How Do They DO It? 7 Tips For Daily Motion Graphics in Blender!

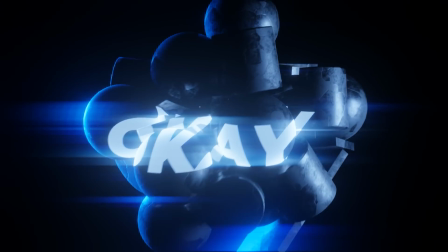0:00 Coming up with new ideas when it comes to making motion graphics can be really hard if you're trying to come up with ideas every single day.
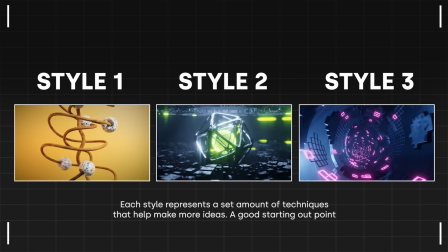0:06 But if you're able to come up with systems and structures that help you come up with new ideas and apply it to all different styles, it can be the difference between having a day of no ideas and having a day with a bunch of great ideas that you can make animations for your
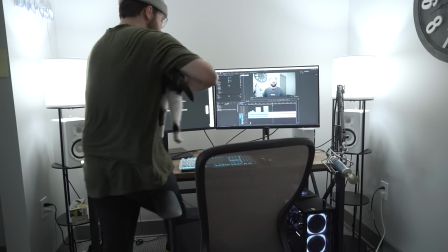0:19 clients or even just for yourself. So I went through all of my animations and I figured out what are the systems that I'm applying to them
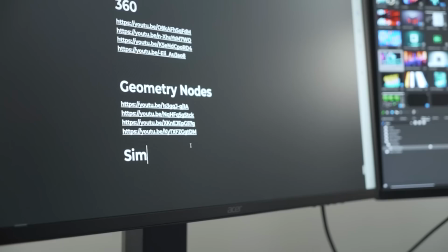0:26 that is helping me come up with ideas as frequently as I do. and I came up with seven of them, and I'm going to reveal those to you today.
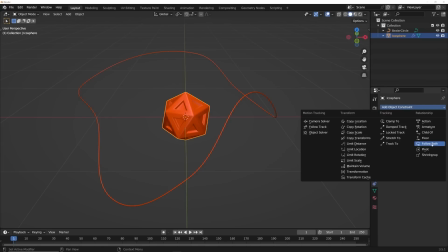0:36 Now, this first style is I'm calling kinetic animations, and really the pillar of this style is taking an object and attaching it to some type of curve,
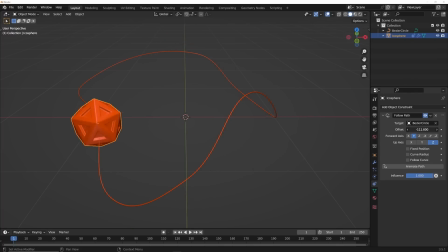0:44 and that allows you to animate the object along the curve.
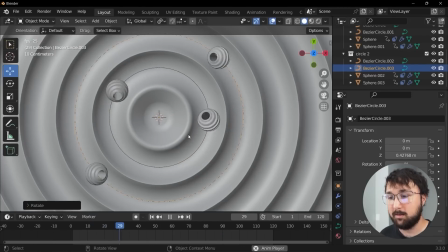0:47 You can then structure the models, the lighting, and the animation around that concept to do literally whatever you want to do.
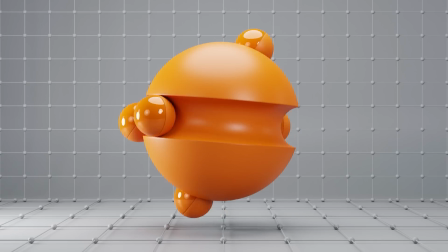0:54 Quite often, I'm making the object look like they're rolling around on other objects, creating a really satisfying animation.
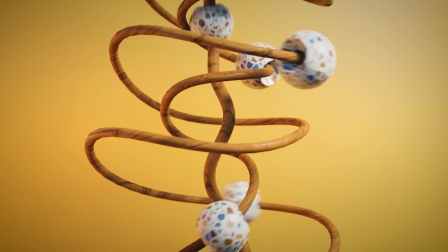0:59 It's a really simple concept but you can really kind of go crazy with it and there's infinite variety there. Now all of these animations that you're seeing me reference throughout this tutorial will be linked in a playlist below as well as quite a few more to really help you come up with new ideas and really reference exactly what I'm saying so you can start learning today.
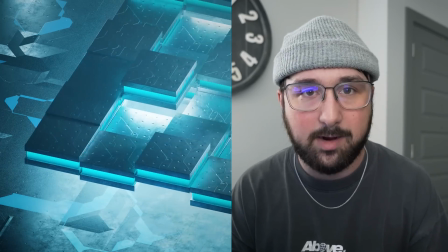1:20 Another pillar of my animations is displacement.
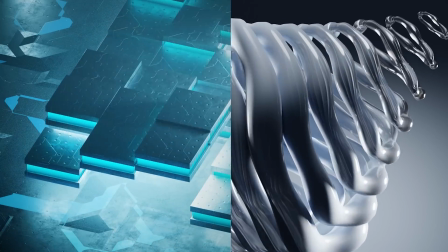1:24 I'm displacing all the time but not just displacing say physical geometry.
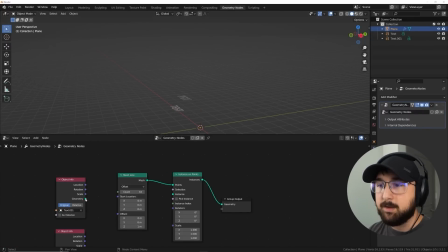1:29 In this text tutorial, I was able to take text and attach it to a line, which allowed me to duplicate it down that line with all the points.
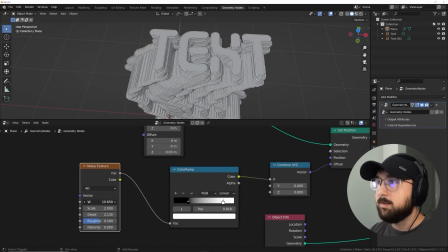1:36 Then I was able to use a noise texture to displace that line, which created the animation of the movement, kind of going side to side. And, of course, you can loop that seamlessly and make a really cool animation. Now, in a much more subtle way, I took the circular models that you can see in this animation,
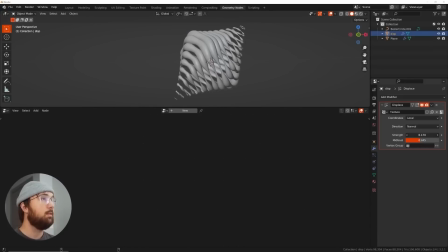1:52 and I displaced them not only to give them a variation in their shape, but also to give them a subtle amount of movement.
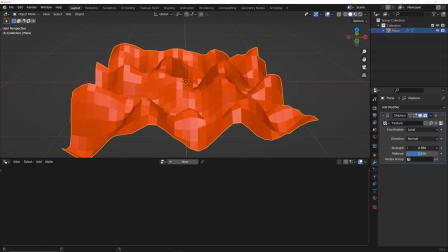1:57 Now, something I've done quite a bit is just kind of taken a flat plane and then displaced it and then attached objects within those points.
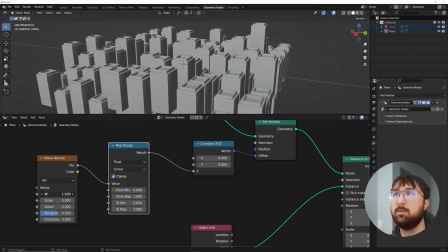2:05 So in this example, I again made a plane, displaced it, and attached objects to them,
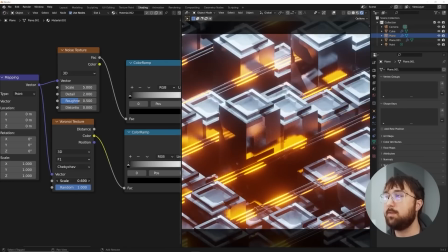2:10 which allowed them to have that really satisfying up and down motion, which not only allowed me to make it look really random,
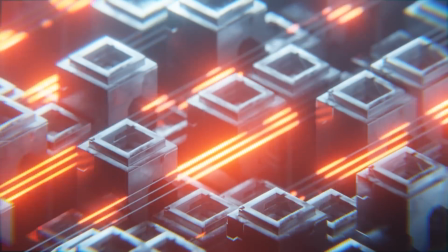2:15 but also make it loop and just make it look awesome.
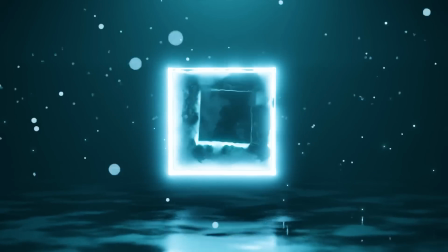2:21 Now, rotating objects in a 360 degree motion may seem like a no-brainer, but it is one of the easiest ways to just get some movement started to really get the gears in your brain going to come up with even more interesting ideas.
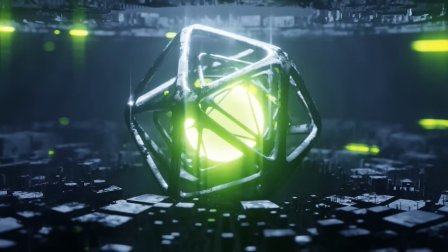2:36 When I was designing this tutorial, I was really struggling on how to make those objects in the middle look interesting.
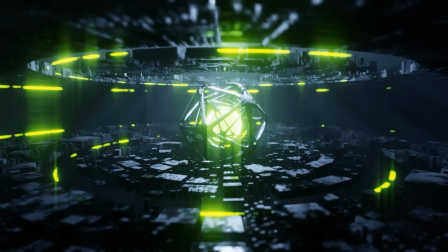2:41 What I ended up doing was rotating each of them by 360 degrees, but in this case, you can take one and rotate it by 360 and then you can say 360 times two, which would be two rotations at 360 times three,
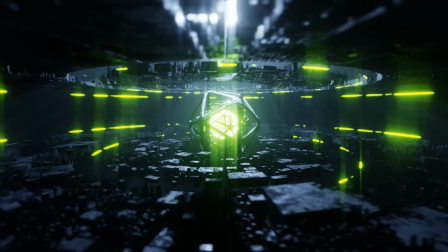2:53 which makes them spin at different speeds, still making it a looping animation, but just giving it a really cool dynamic motion.
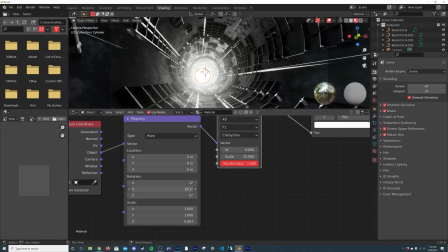3:00 Now, quite often I'm taking the mapping of a texture and rotating that texture on some kind of object.
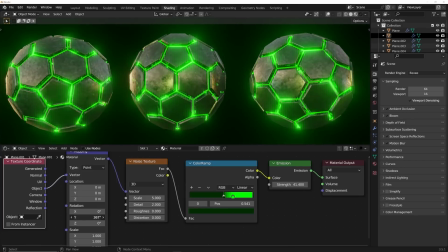3:06 In this case, I have this kind of hex pattern on a wireframe and I rotated that emissive material to kind of
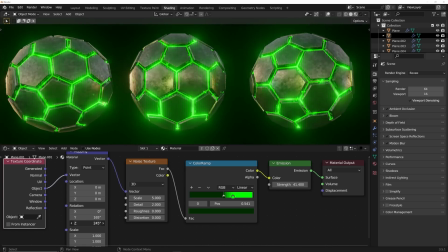3:12 rotate like that and really just makes it look alive rather than just having that object there. But making that movement made all the difference.
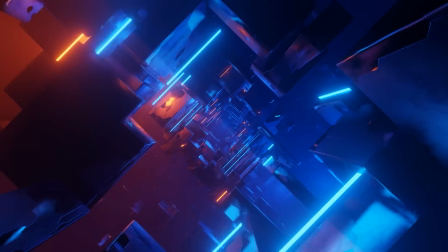3:20 When it comes to making things loop seamlessly and look cool, 360 degree rotations is just a no-brainer and always works. Procedural materials. I know they can kind of seem daunting and I avoided learning them for the longest time,
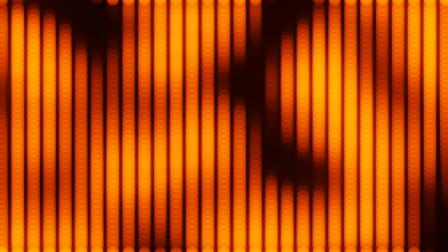3:37 but I regret doing that because there is so many opportunities to make really cool animations within procedural materials.
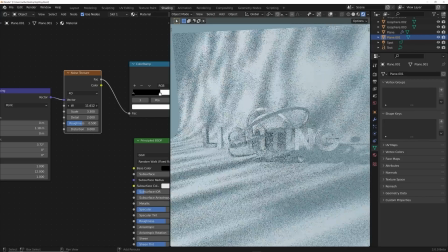3:44 In this example, I took a plane, used a noise texture to create some transparency so that we put a light in front of it, shine a light through that, and make what you call a gobo.
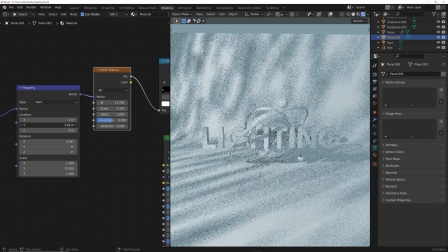3:52 And that made very cool and very natural lighting effects that you can animate and create motion.
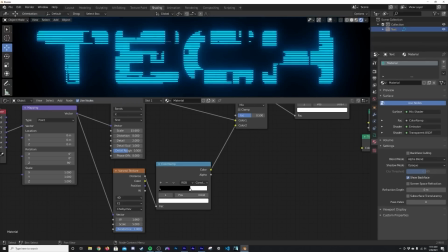3:57 In this tutorial, I was able to create a really simple sci-fi looking material on this text,
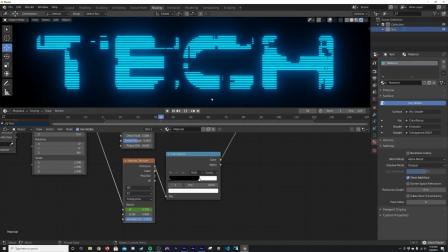4:02 which allowed animating it very easy and really just made it all the difference. And it was super simple. Now we're about halfway done. So I want to quickly let you guys know if you really like creating motion graphics, similar to the stuff you're seeing right now.
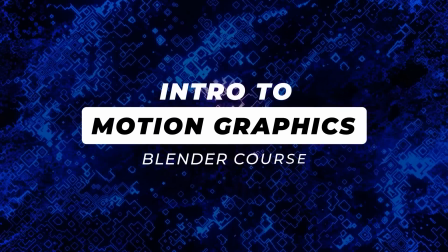4:14 I have a beginner to intermediate course just in that type of stuff. It's really cool.
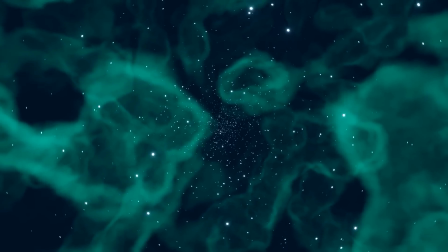4:19 It'll take you from the beginning to really feeling comfortable and knowing how to make all these different types of animations, all of them looping seamlessly.
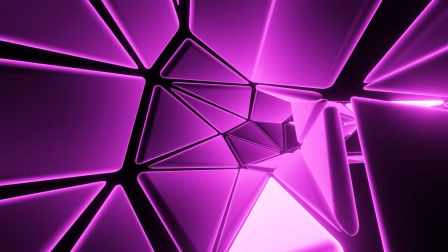4:28 So they're really bulletproof. I really love this course and I'm working on actually updating it right now, but you can still watch it. It still works in the current version. It's a great course. If you want to get it 25% off, I'm going to give you guys an exclusive code right now just for this video.
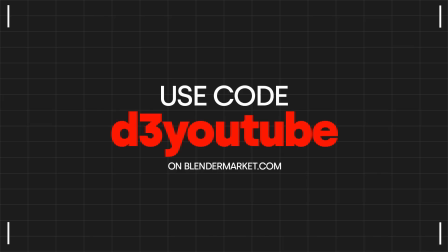4:43 If you want to get that course, let's move on. Now we're still on procedural materials. Let me show you one more tutorial here.
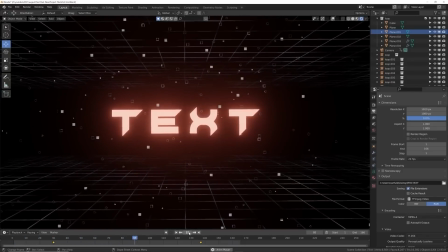4:50 So lastly, I was able to use procedural materials to create an infinite variety of patterns and shapes that added interest to this text tutorial.
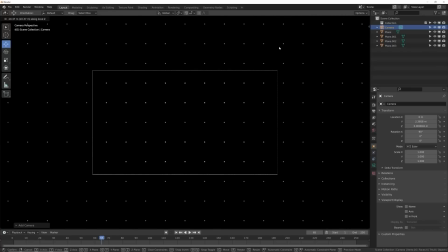4:57 Really made that really cool blinking look and it's just super fun. Again, you can check out those tutorials in the description.
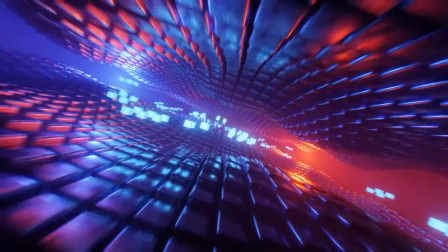5:05 Now, all right, corridor loops. It's a concept that's as old as this kind of motion graphics era we're in. It's been done and done, but it's just so easy to do and very just, you can just do a thousand things with it.
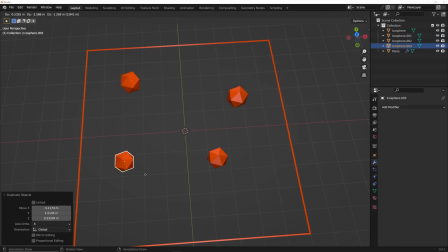5:18 Now, the whole concept is you kind of take, in my case, a five by five area. You populate that area with shapes.
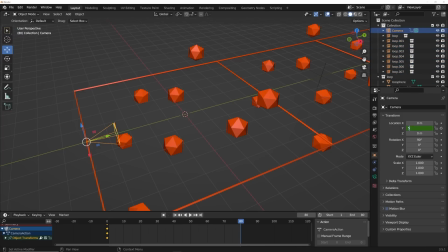5:24 You run your camera through it. You can instance it down the line to make it look never ending, and you can do whatever you want at any objects you want.
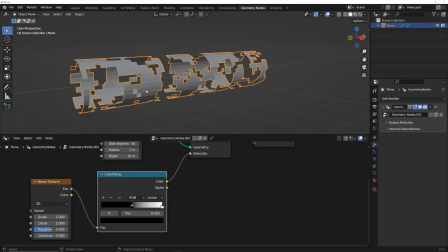5:31 Now, in my example here, I made a cylinder. Then I was able to go in geometry nodes and cut some holes into it, extrude it, add some other emissive objects,
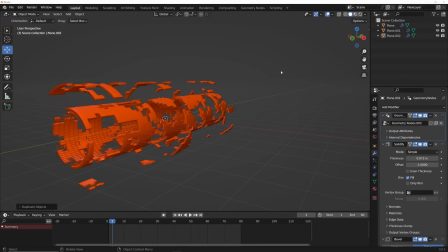5:39 do some wireframing, And then now that I had that whole system, I was able to duplicate it down the line,
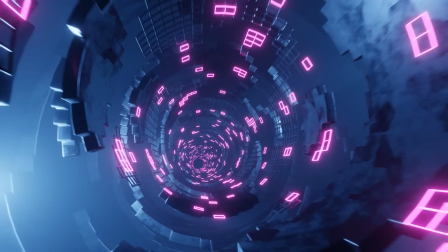5:45 set up my camera, run the camera through it, and it just looked like the corridor just never ended.
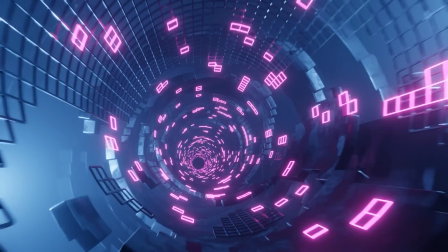5:50 So you can do that tons of times all day.
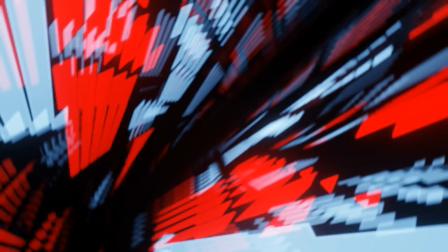5:53 And I have so many examples here on the channel of taking that concept where you have, you set up one little thing, then you instance it down the line, run your camera through it, and just have so much fun. And there's so much to learn about the different ways you can apply things to that.
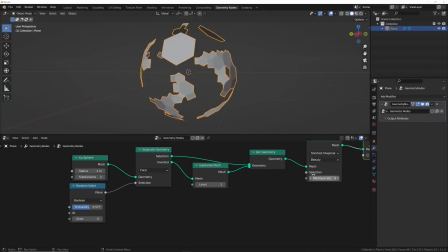6:11 All right, Geometry Notes. If you have yet to dive into it, I strongly recommend if you're interested in motion graphics, get onto it now.
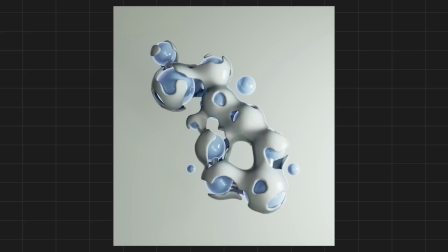6:18 It's really going to help you. In this example, I wanted to take an organic shape.
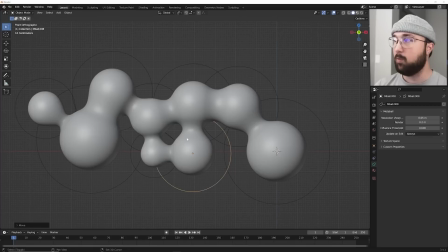6:22 I was using Metaballs to create that organic shape, but I didn't know how I was supposed to add some type of animation to it.
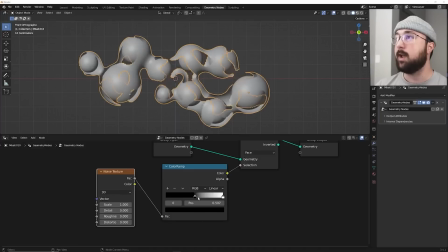6:28 It was really hard, but Geometry Notes made it easy for me to use a noise texture to cut holes through that model,
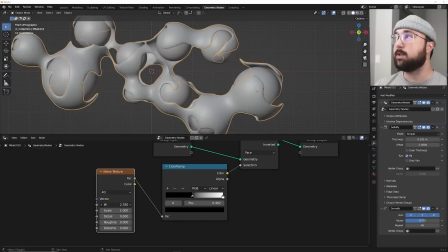6:33 extrude it a little bit, and then I was able to animate it because I was using a noise texture to cut the holes and really made this really nice,
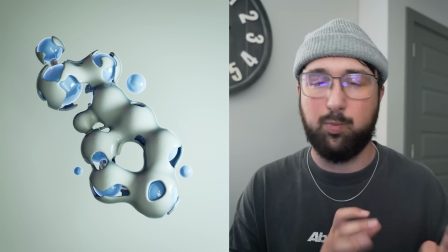6:40 satisfying, beautiful, organic, weird movement. It's really cool.
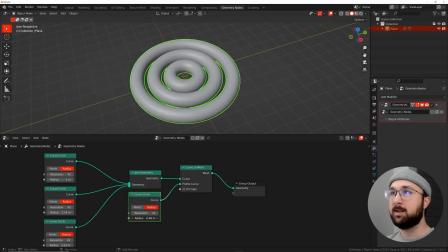6:44 In another example, geometry nodes made it easy to make a bunch of different cylinders, then break those up, which added space for light to come in.
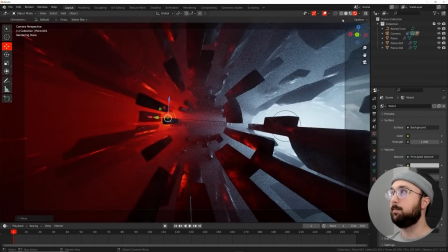6:51 And I can put my camera through it, attach it much like the kinetic styles and make the camera go around it in a seamless loop. All right, here's the last one. Simulations. I typically don't like doing simulations. They're really hard, but sometimes if you just know the basics of them, they can really help you with some really cool ideas.
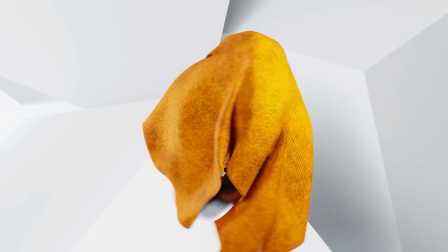7:12 In this example, I was just able to take a simple plane,
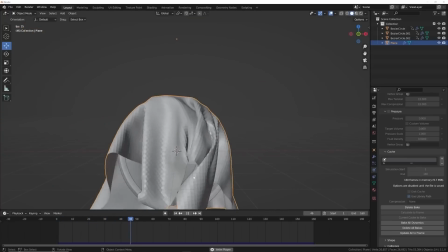7:15 turn it into a cloth simulation, and then I was able to just watch how that cloth simulation would interact with these objects that are going around,
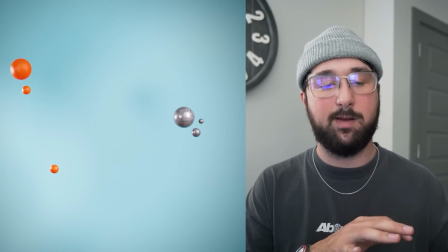7:22 and it made it look really, really cool. As someone who loves graphic design, being able to kind of make really weird things with the shapes of letters is always really fun.
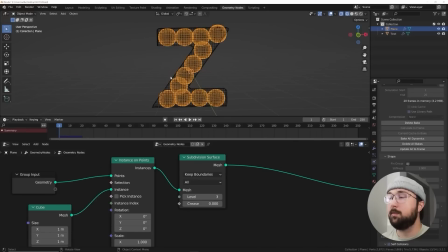7:31 So I was able to put some objects within the shape of this A and this Z,
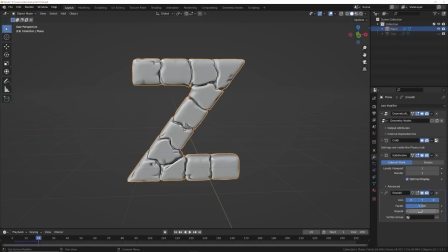7:35 and then I used cloth to kind of inflate them and make it mesh and squish together and it just looks really cool.
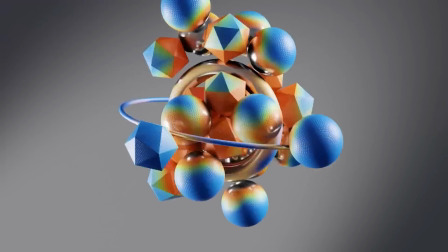7:41 Now, lastly, I absolutely love the randomness and kind of chaos of rigid body simulations.
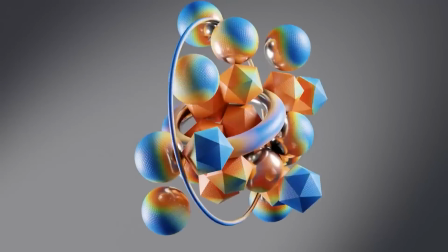7:46 Just taking a bunch of random objects, having them collide together and just watching it animate.
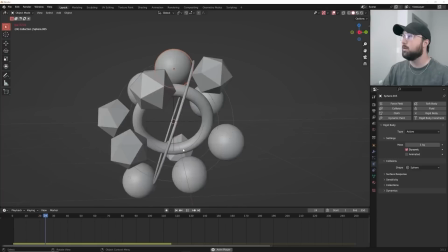7:51 Then you could take that, add textures, pick your camera, pick your composition and just have fun with that kind of chaos. So there you go. Those are my systems, all seven of them. And there's even more that I'm probably forgetting and there's more that I will come up with in the future. but these are the ones that helped me come up with as many animations as I have. I've come up with hundreds in my time of just really loving motion design and I think these will really help you. Again, check out the links in the description. Check out that playlist. That's really going to help you.